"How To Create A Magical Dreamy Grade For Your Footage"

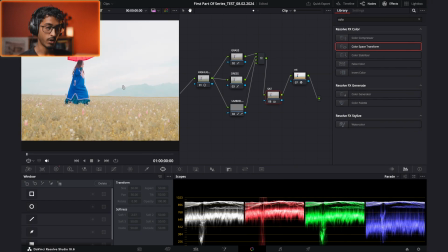Okay, with the actual colors, let me show you the before and after. This is with the color parallel node stack.
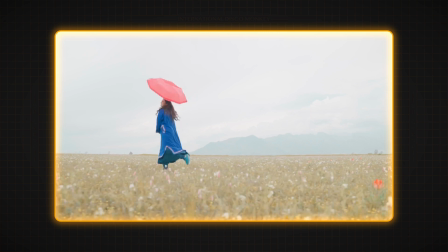This is without. As you can see, I immediately like this cohesive or like this calm color palette.
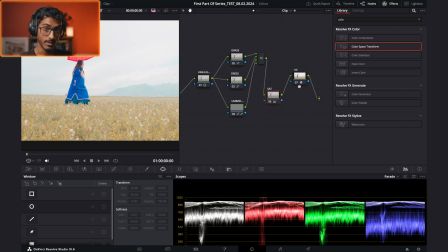And now it's time for my favorite bit. After the the manipulation of the colors, I'm gonna add the effects. I'm gonna make another parallel node stack, and this is gonna be where I add the vignettes, I add the blur, I add the glow, the soft, maybe halation. It all depends on what you think will add to the look and the feel that you're going for.
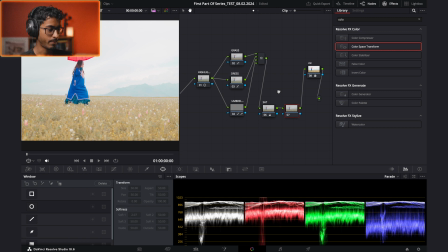So let me just add a new node, and let's make this a parallel stack. So let's start with 3 in the meantime. The first thing I want to do is I want to add halation, because I want to see how that affects the shot and adds to the magic.
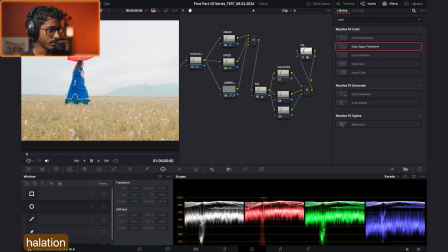So let me call this halation. There we go. Go get the halation effect. Drag it on there, and immediately let me show before and after. We're getting like this soft but bright magical look.
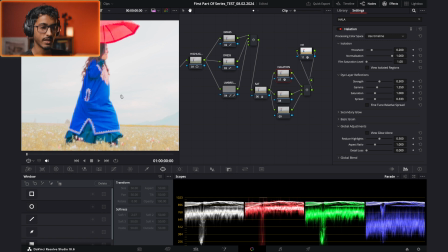It's adding this richness to all the colors as well, which I do like,
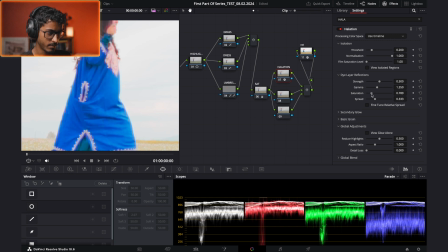but I want to lower the saturation because I don't want it to be too much, because I don't want it to be poppy.
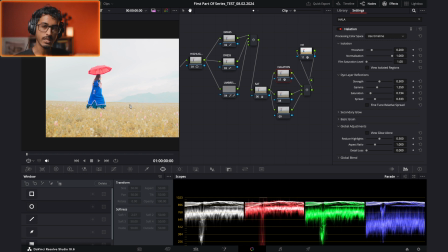I want it to be a bit poppy, but mainly just the dreamy, calming feel to the overall look.
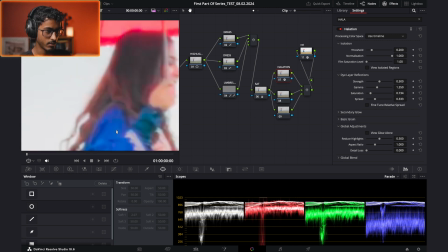I like this. Let me actually look at the actual character.
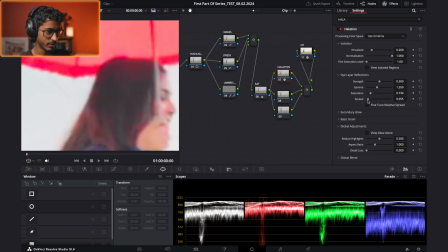Let me make the spread a bit less. As you can see, this spreads the halation. Make it a bit thinner.
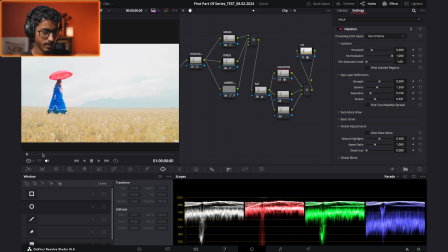Let me play the shot.
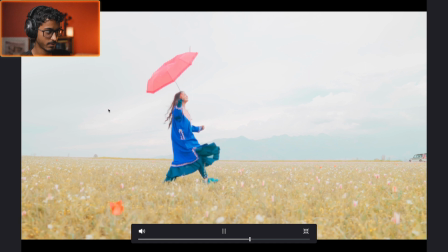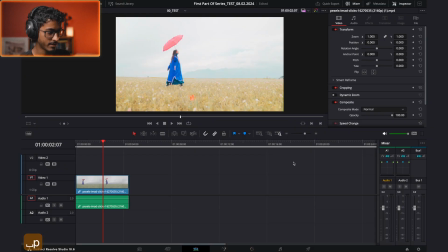immediately I like how magical it feels. Let me actually add some stabilization, because I think the shot jitters a bit. So let me go, I think translation, smooth it a bit. Let's see how this, yeah, it does affect the shot.
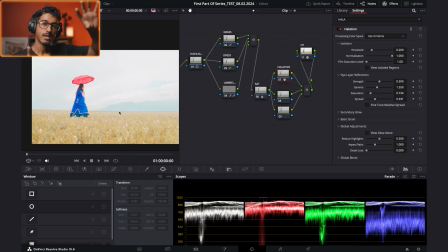Okay, now what I want to do is I want to add that kind of streaky blur around the character, because it kind of makes them feel like this is a dream, and also it kind of focuses the viewer to the character and kind of feels like they're in their own little world. So I like to add this radial blur effect, which is basically what the effect's called in DaVinci Resolve.
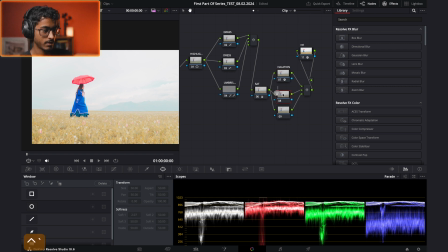So now I'm going to call this red blur. Let me just do, there we go, red blur. It's a very cool blur.
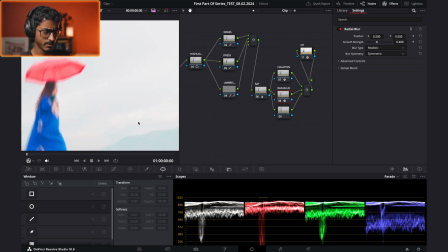Now as you can see, there's this X here which you can choose where the center is.
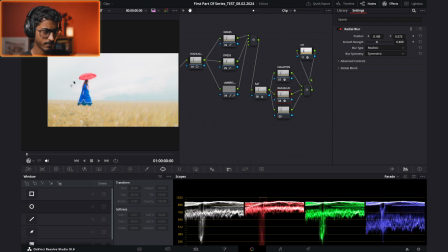So as you can see here, let me make it extreme so you can actually see what it's doing. This icon here is where the center is, where the least amount of blur is, kind of where you want it to focus on. So I'm going to put it to this character.
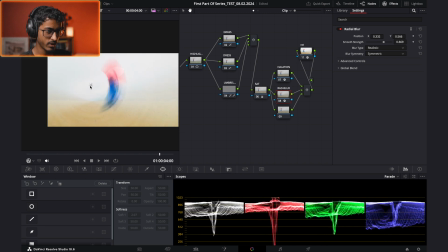I think she stays more or less, I'm going to put it in between like here, and then I'm going to make it way less.
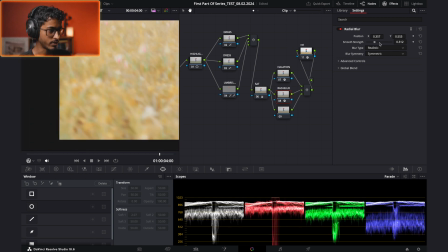As you can see, let me zoom in to show you what it's doing. It's like a vignette, but like a blur vignette.
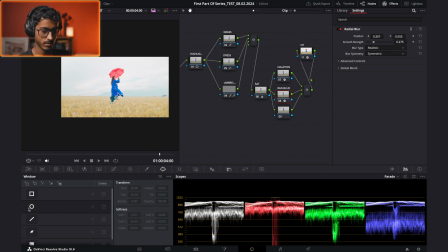So to make it even less, I'm going to control it with a mask, circular mask, and I'm going to put it about here. Let me soften it up a bit. I'm going to invert the mask, because right now it's only adding the blur inside the mask. I want it to appear outside, so I'm going to invert it. I'm going to put it here.
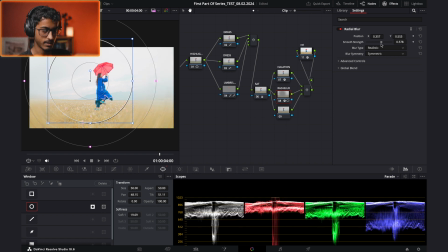Let me just see what it's doing by making it extreme. As you can see, let me make this big and show you.
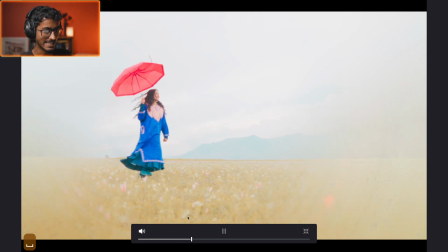This is definitely like a dreamy effect, but I don't want it too much.
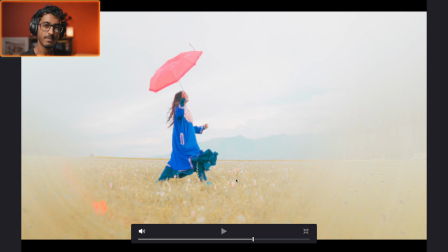I kind of wanted to see the whole landscape, but I do want it to have the outer edges kind of streaky to add that to that dream effect.
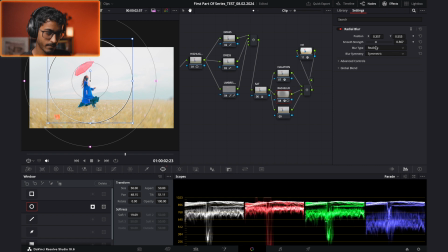So let me make it a little bit, only a little bit. Now let me rewind the shot.
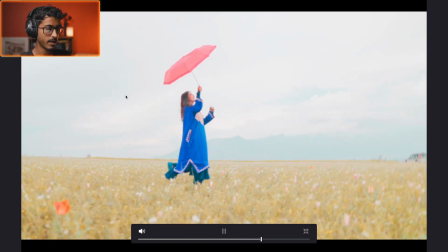Nice, it's a very subtle effect, but I like it. I like what it's doing.
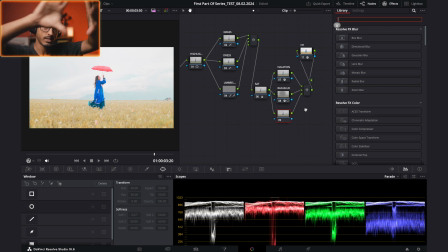And I also want to kind of use the lens distortion to stretch the outer edges of the shot to kind of make it extra dreamy. So let me just show you how that looks. Lens distortion. As you can see, it does the opposite initially, but then you can just use these sliders here. And if I go super extreme, you can see how it really stretches the edges.